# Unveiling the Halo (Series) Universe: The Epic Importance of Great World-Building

World building is an underappreciated art in many movies and TV series.
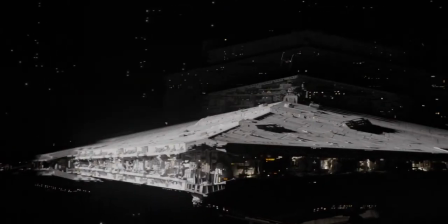[0:05]
There are so many details put into one production which add more realism or just flesh out the movie to be more tangible and relatable somehow.
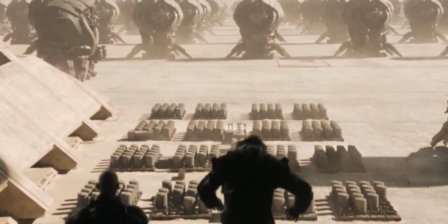[0:12]
I'm continually fascinated by the level of creativity and attention to detail artists and FX specialists put into their productions.
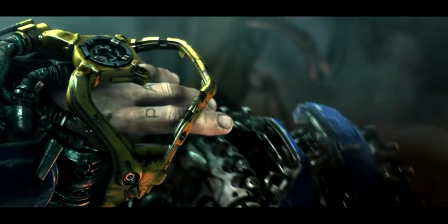[0:21]
In this video, I'm going to highlight numerous examples of great world building technique and execution.
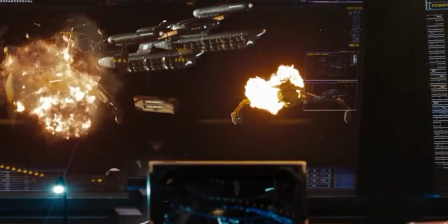[0:26]
It will usually include background details or actions by characters which add to the flavor and flow of the series, movie, or game.
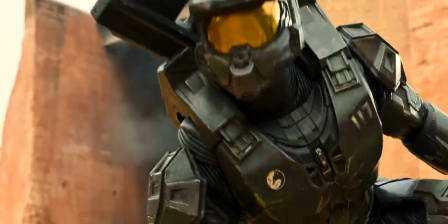[0:35]
One example is from Halo, a series we will delve into in greater detail later, so be sure to subscribe,
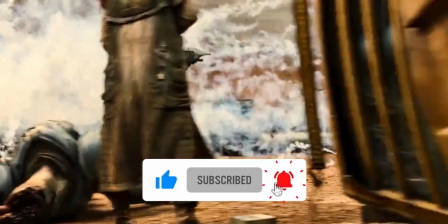[0:42]
hit the notification bell for when that happens, and if you feel like it, leave a like on the video.
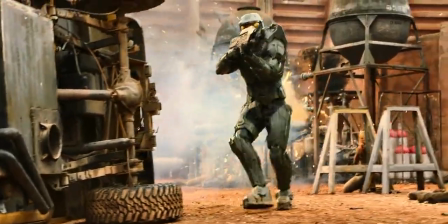[0:48]
Really appreciate that. Whatever you may think about the Halo series, the set design and details are awesome.
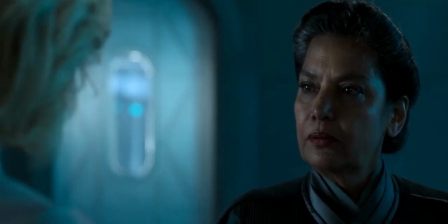[0:56]
For example, take these two instances.
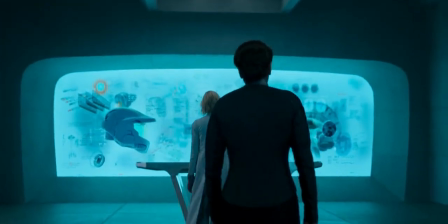[0:58]
I was watching this scene, and in the background, you see this automated platform tram thing delivering something somewhere.
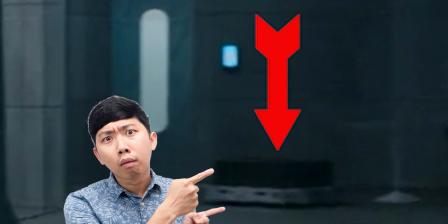[1:06]
I looked at it, thought, what is that thing? But then realized it was really just a nice touch to fill out the scene.
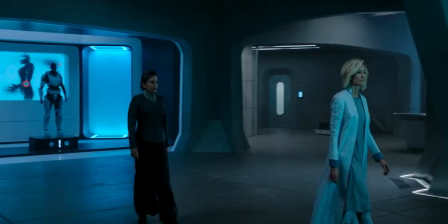[1:12]
It's just an environmental detail. They didn't have to put it in there, but they did. And it's pretty thoughtful.
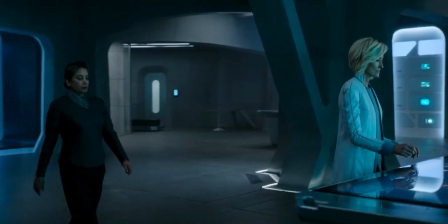[1:18]
It helps paint the world as more than just characters talking.
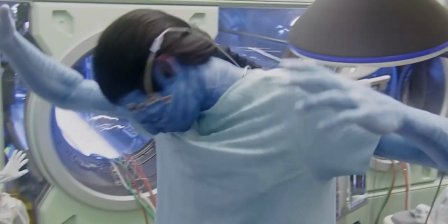[1:22]
Details such as these are abundant in all kinds of entertainment properties, but I think it's an underappreciated aspect of what makes them remarkable.
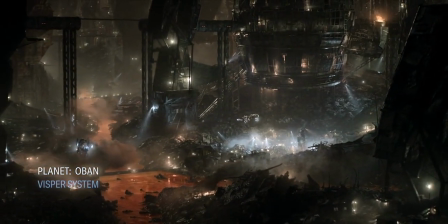[1:30]
I think some appreciation is due to the folks who come up with ideas like these. It's really nice to have that kind of focus on particulars in film.
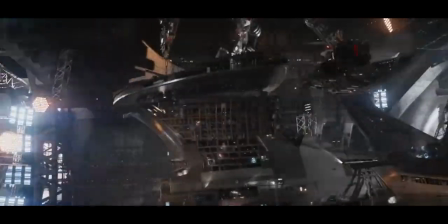[1:38]
The little things count.
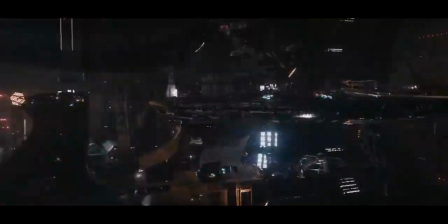[1:39]
The next time you watch a science fiction movie, or any movie, really, note the nuances of the surroundings and how much effort is put into creating it.
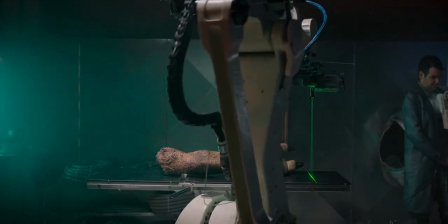[1:48]
It's fascinating. The second world-building example from Halo. The scene is introduced with a shot of an amputated alien arm being scanned.
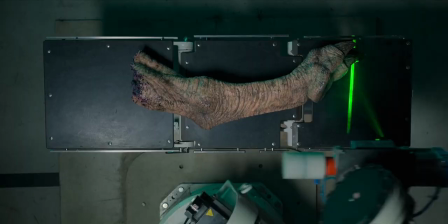[1:57]
Was this shot necessary? Not really, but it certainly is a thoughtful touch and adds to the overall flow.
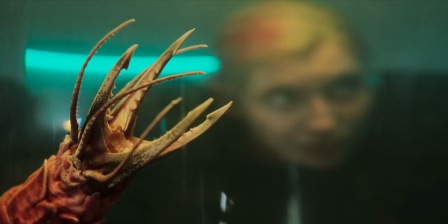[2:03]
A lot of production goes into creating one shot like this alone, and it's only a few seconds of screen time, all so we can feel immersed in what we are seeing.
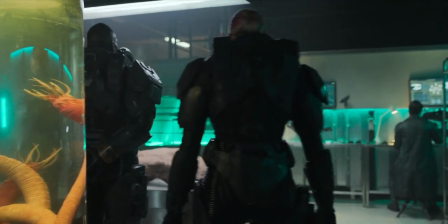[2:12]
Do you agree? What examples of great world-building have you seen lately? Leave a comment below.
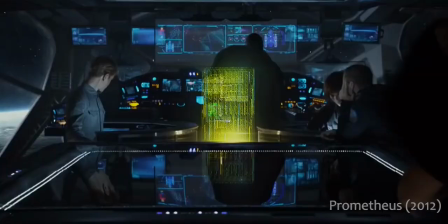[2:17]
Here are more examples of great world-building that might go unnoticed.
I'm sorry now. Maybe they didn't understand it.
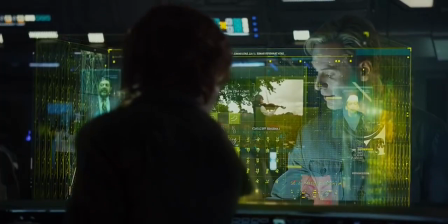[2:24] How are your lessons going, David? I spent two years deconstructing dozens of ancient languages.
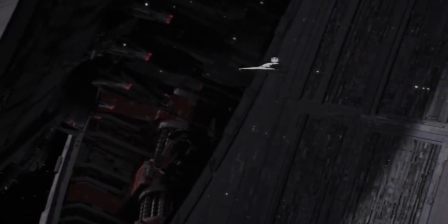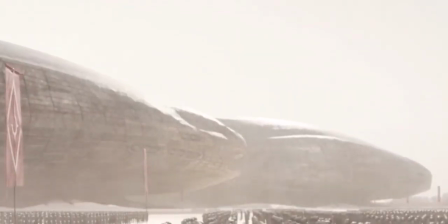[2:51] Our warriors couldn't free Arrakis from the Harkonnens. But one day, by Imperial decree, they were gone.
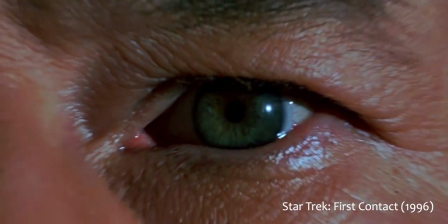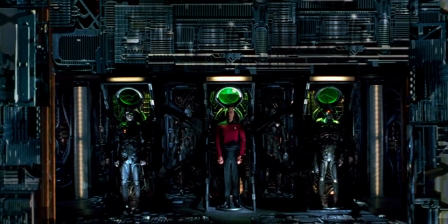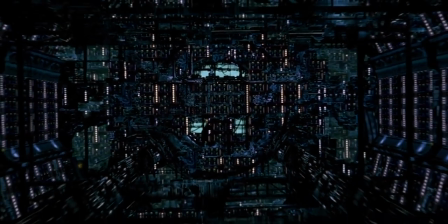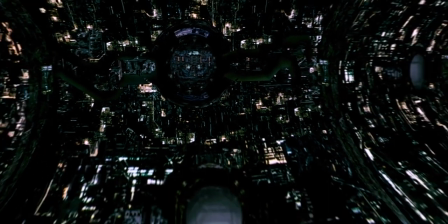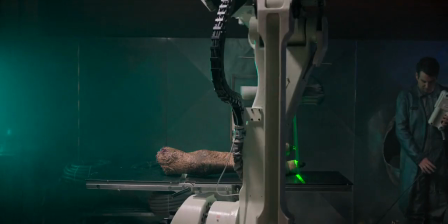[3:35]
In the scene from earlier, look at the objects in the surroundings, and watch what happens in the background.
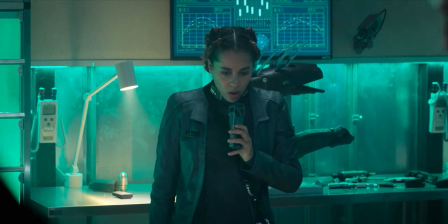[3:41]
Among just a few of them numerous details, we see one of the characters upstage of a station full of science tools to analyze Covenant weaponry.
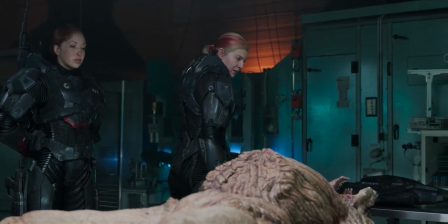[3:50]
In the next shot, we are treated to a plethora of set details beyond the crusty three-day-old fried chicken corpse of a Covenant soldier.
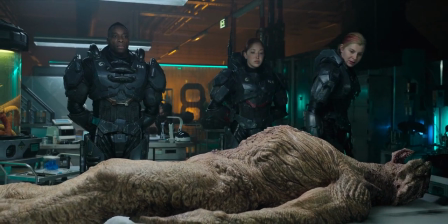[3:58]
Then we see people, ostensibly, going about their business through translucent paneling in the background.